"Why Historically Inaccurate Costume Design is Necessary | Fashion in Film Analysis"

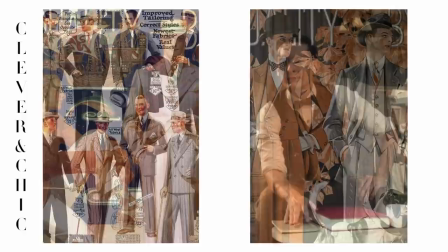(4:06)
Brooks Brothers archives allowed for the men to have a generally correct look, a common theme in these period pieces. Through 600 background suits that were advised by a historian, the leading men were more stylized to character,
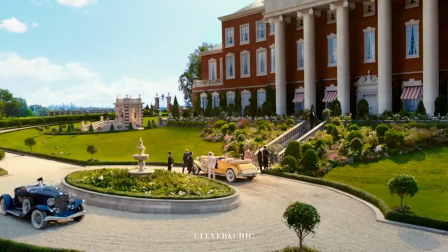(4:20)
such as Jay Gadsby's conspicuous and at moments tasteless ensembles that mirror his parties and the image he wants to project to the world.
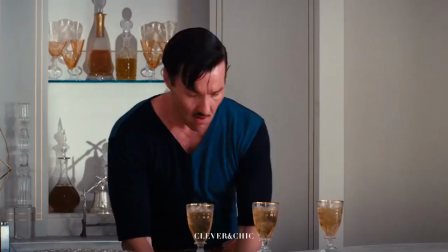(4:29)
The costumes mostly of women on screen were a reinterpretation of the classic 20s look. This holds more impact than a true-to-form costume would.
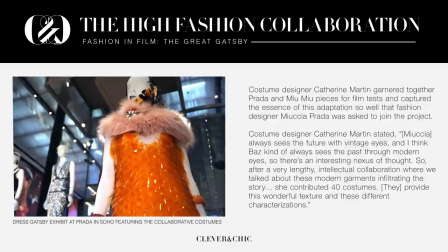(4:39)
Costume designer Katherine Martin garnered together Prada and Mimu pieces for film tests and captured
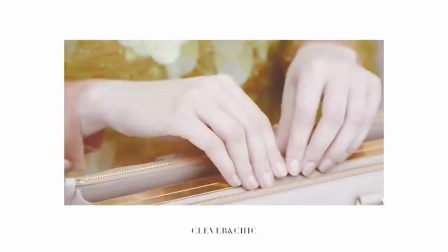(4:46)
the essence of this adaptation so well that fashion designer Miucha Prada was asked to join the project.
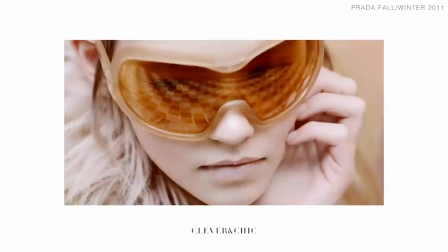(4:52)
On this Martin stated, Miucha always sees the future with vintage eyes and I think Bats kind of always sees the past through modern eyes.
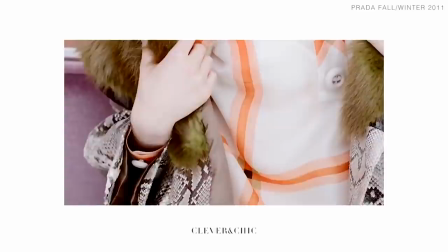(5:01)
So that's an interesting nexus of thought.
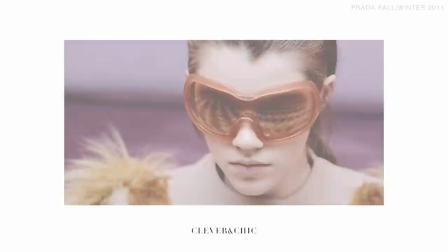(5:04)
So after a very lengthy intellectual collaboration where we talked about these modern garments infiltrating the story,
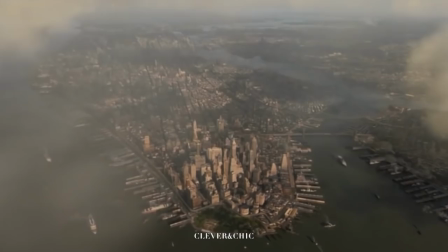(5:11)
they provide this wonderful texture and these different characterizations.
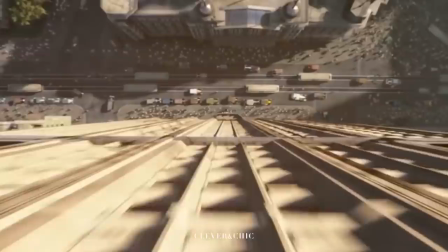(5:15)
These 40 ensembles will be featured for the two party scenes, the scenes that are crucial to the narrative's development to look at the source material.
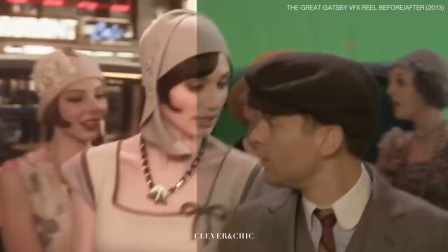(5:24)
The novel itself is very stylish, featuring figurative imagery and poetic language that elevates the surface-level story while provoking an undertone of wistfulness.
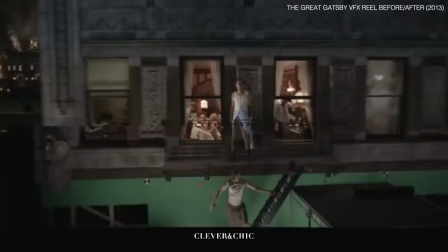(5:35)
The graceful and elegant telling of this story contrasts the crude,
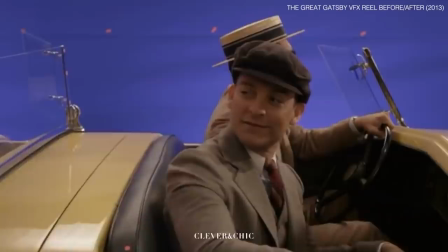(5:40)
gritty, and dirty nature of reality, the type of reality that on screen would not carry the same impact.
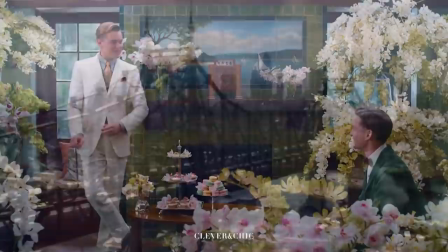(5:46)
The stylization allows for the beauty of this telling to translate on screen.
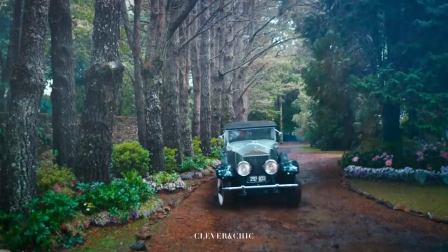(5:51)
Visually, as an audience, our visual intake of information is tested in a story as extravagant as this to
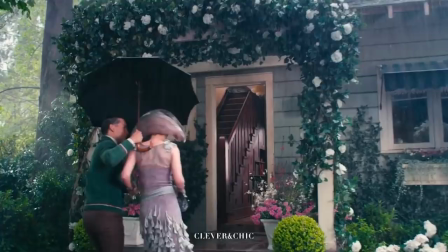(5:59)
retain literacy and allow for an immersive experience and connection without bombarding the eye.
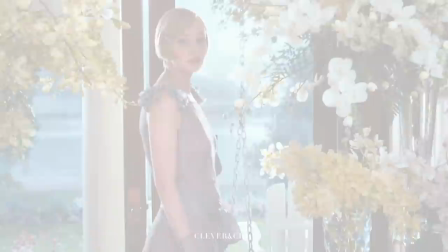(6:05)
A balancing act is utilized to give into these senses rather than overwhelming.
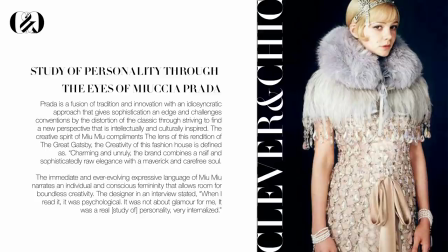(6:11)
The fashion of Prada and Miu Miu give viewers the full experience away from reality for imagery that is quaint, fantastic,
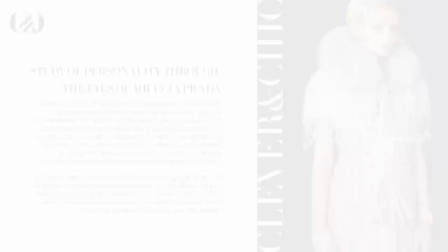(6:19)
and even outlandish while retaining narrative and tones of the period to depict the poignant tone without crossing a line out of this world.
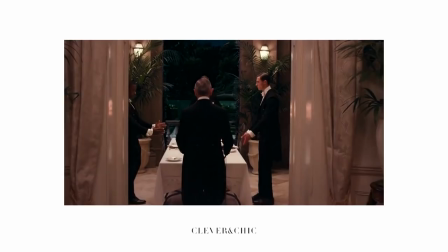(6:28)
An example of this is Daisy,
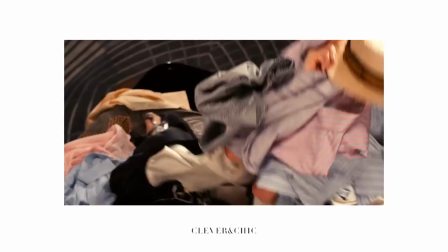(6:31)
she is defined by ethereal beauty and charm along with her fickle and shallow nature leaving her bored or even cynical.
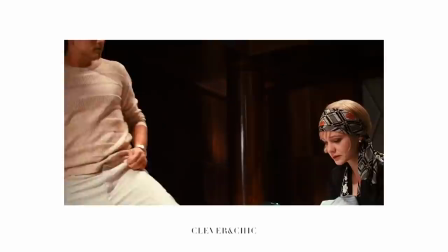(6:40)
She is very romanticized but in reality dimensional. She is aligned with old fashioned values and places great value on luxury.
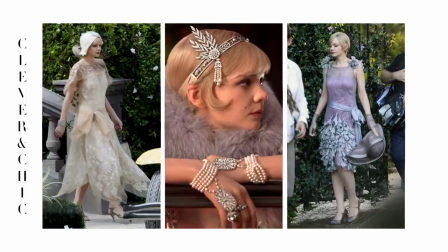(6:48)
Materializing Daisy into garments would authentically display her traits through design choices such as traditionally feminine hues,
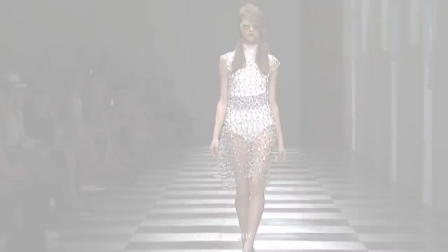(6:56)
wispy feathers that reflect her vocals, and a dainty yet hugging silhouette that highlights her in a doomier manner.
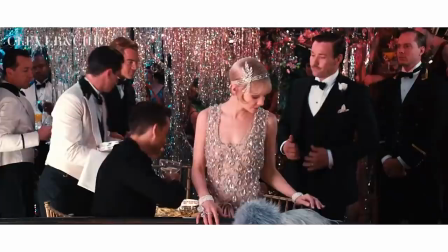(7:04)
An outfit that captures the aura of this film is sported by Daisy in the image of Look 33,
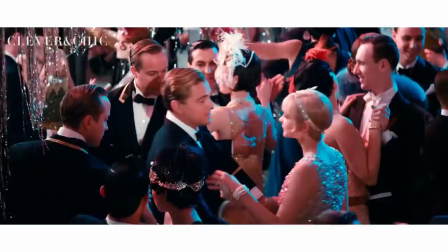(7:09)
the frock of chandelier crystals and pastel colors materialize the surface-level experience in the reality of her situation.
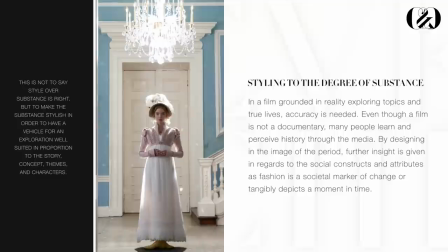(7:19)
This is not to say style over substance is right but to make the substance stylish in order to have a vehicle for exploration well suited in proportion to the story, concept,
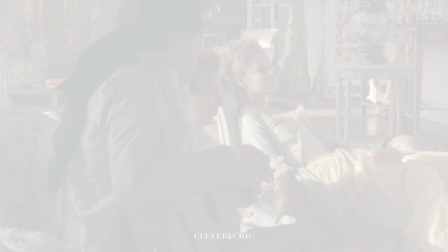(7:31)
themes, and characters. Even though a film is not a documentary, many people do learn and perceive history through media by designing in the image of the period.
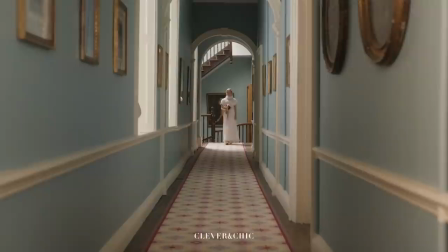(7:42)
Further insight is given in regard to the social constructs and attributes as
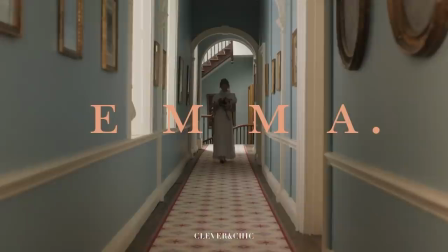(7:47)
fashion is a societal marker of change or tangibly depicts a moment in time.
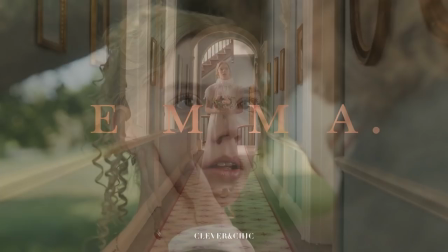(7:53)
For instance, Emma 2020, the fashion serves as a storytelling device that aligns with the dynamics of the experience,
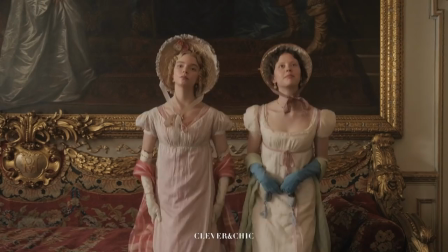(8:01)
emotional points, set design, and time. through quite accurate Regency-era clothing with colors to accommodate.